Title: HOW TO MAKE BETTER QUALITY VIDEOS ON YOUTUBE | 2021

How do I make my videos? It's a question that I get asked quite a lot of times. Well, there's no one simple answer to it as there is no secret formula.
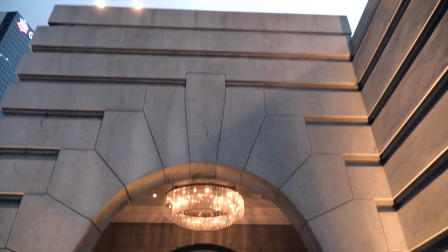It's a combination of skills that is earned through experiencing the process of creating multiple videos.
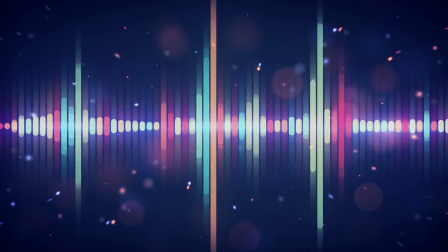The main essential elements are story, lighting, sound, and editing. But most importantly, you need creativity.
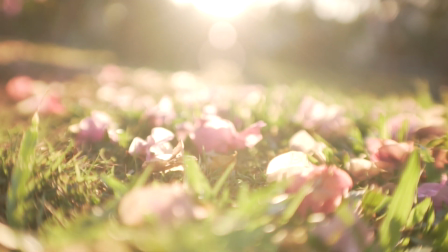You need to find your own method of telling your story. It doesn't matter what the message is, but it's how the messenger delivers the message. Finding your voice in how to tell your own story is one of the most important aspects of filmmaking because it's what separates you from the others.
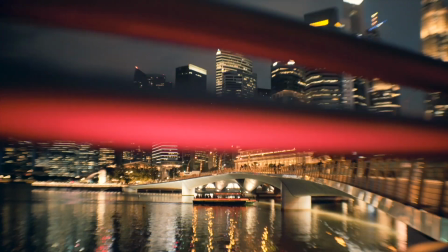If you're gonna copy your delivery or storytelling from another creator, that's just you being a copycat. It's not you setting yourself apart from the others. Let's talk story. Write about something, anything, literally anything. Write a script about, I don't know, maybe how bored you're feeling, maybe some test that you failed, or maybe even your experience of studying in Singapore, or something, literally anything. Human beings are designed to be storytellers. That's why we have mouths and ears, to be able to share our experiences with others. And your story can be anything you want. There are no limits. Now, let me go through lighting very quickly with you. This is a light. Add some diffusion. Take it and point it towards you. And this is your key light, the light that covers most of your subject's face. This is a reflector. It costs $6 on Shopee. Place it below and towards you. Voila, a fill light to help reduce any glaring shadows. This is another light. Place it directly on top of you. Voila, you have a rim or backlight used to separate the subject from the background.
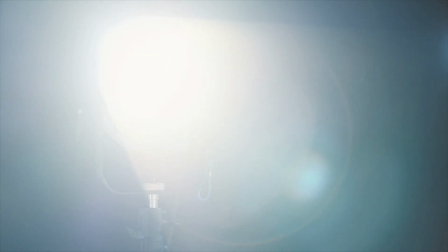This is a harsh light. There is no diffusion. Point it directly at your subject from an angle, and this gives harsh shadows and a dramatic, grungy look. Look how they massacred my boy. That's lighting done. Now let's talk about sound.
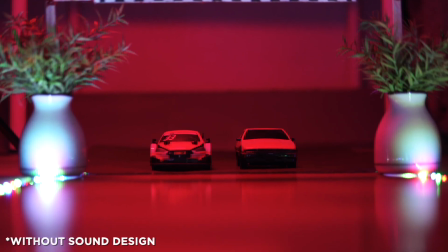This is a video with just music and sound.
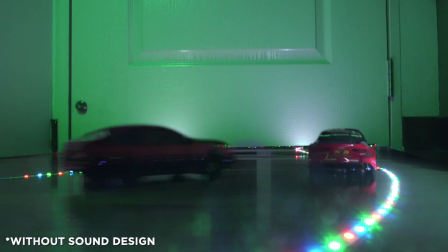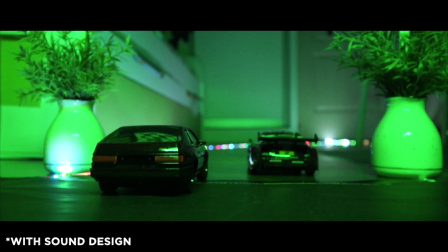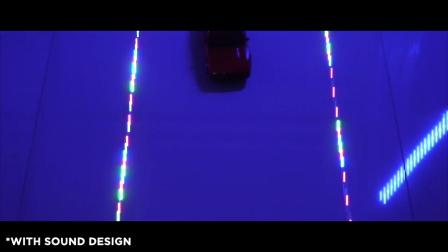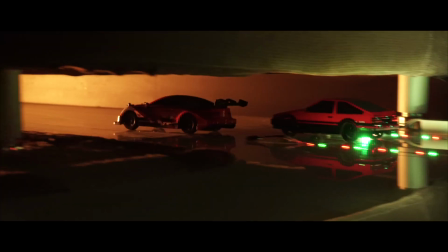Notice how with just an additional layer of sound work, I was able to bring life into the whole video.
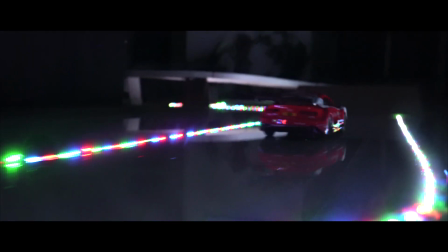Previously, the cars had no life. They were just instruments to the music and my remote control. But now they seem to be having their own engines.
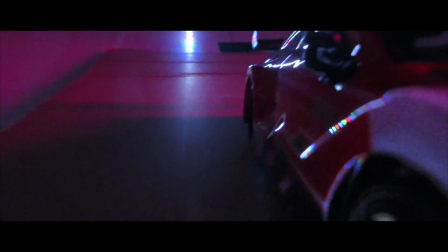Each car has a bit of a personality to it. One sounds aggressive while the other sounds a bit immature, if you may.
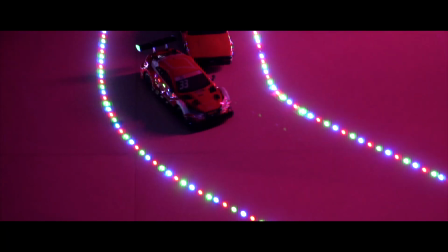With sound design, you can take your videos to the next level. All you need is some creativity. Here is another example.
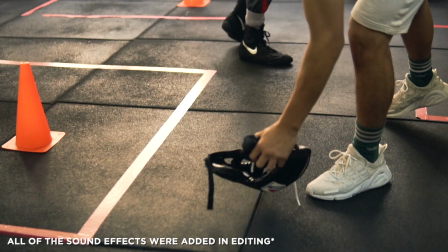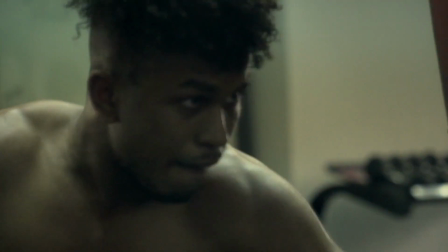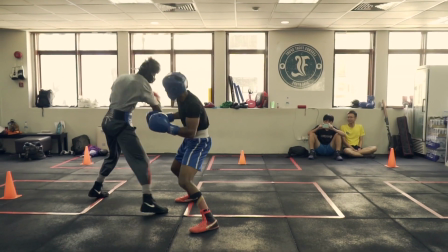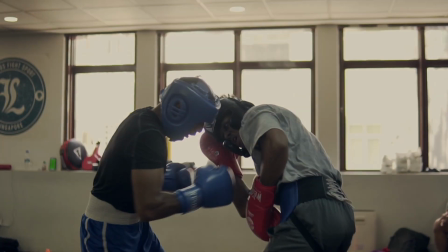Within this project, I added a total of 100 sound effects to spice up the punches, and I also added various effects to get them to have a certain feel.
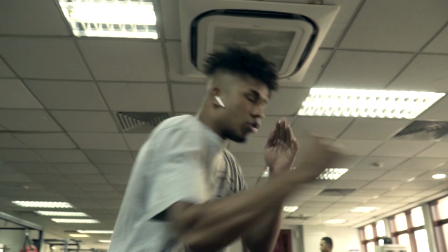Let's take a punch for example. We can break down a punch into 4 elements: the pre-wind, meat hit, bone crack, and impact. The pre-wind is what I call a riser. This is a small element that provides some excitement to the coming moment.
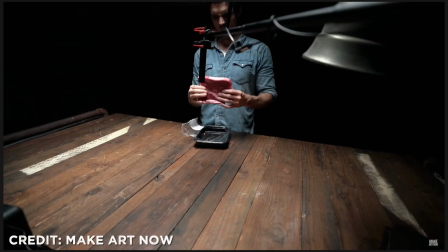It builds up a sort of a temporary hype. Meat hit is the hit of the fist onto the skin, or well, meat of the human. The next thing is the bone crack. Now, obviously, you don't want to... I'll be back. What an idiot. Right, so you can use alternatives like celery, you know?
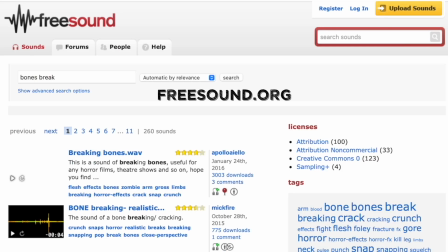Or if you're not a fan of vegetables like me, you can just go to freesound.org and find a bone crack sound to use.
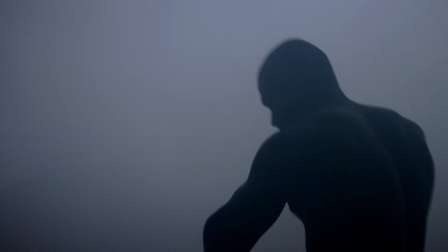Boom. Lastly, the impact. This is the lasting impact that makes the punch feel into your body.
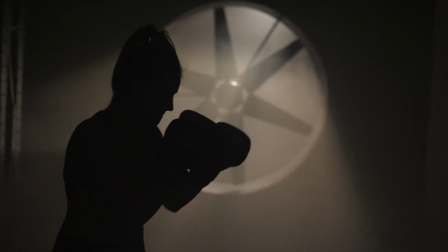It could be a bass drop or a whoosh. I often like to use bass drops as it gives a longer lasting impact.
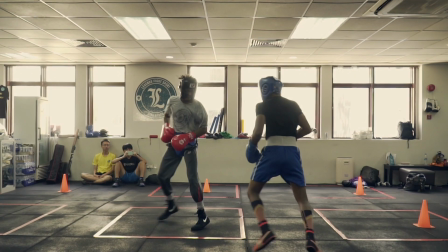Put them all together and you get this. The next thing we're going to talk about in sound is how do you get clean audio in voiceovers like this. Currently, I'm using a Deity D3 microphone. This is a bit of an expensive pro microphone. It cost me $200, but you can still get clean audio just straight from your handphone. I'm not even kidding.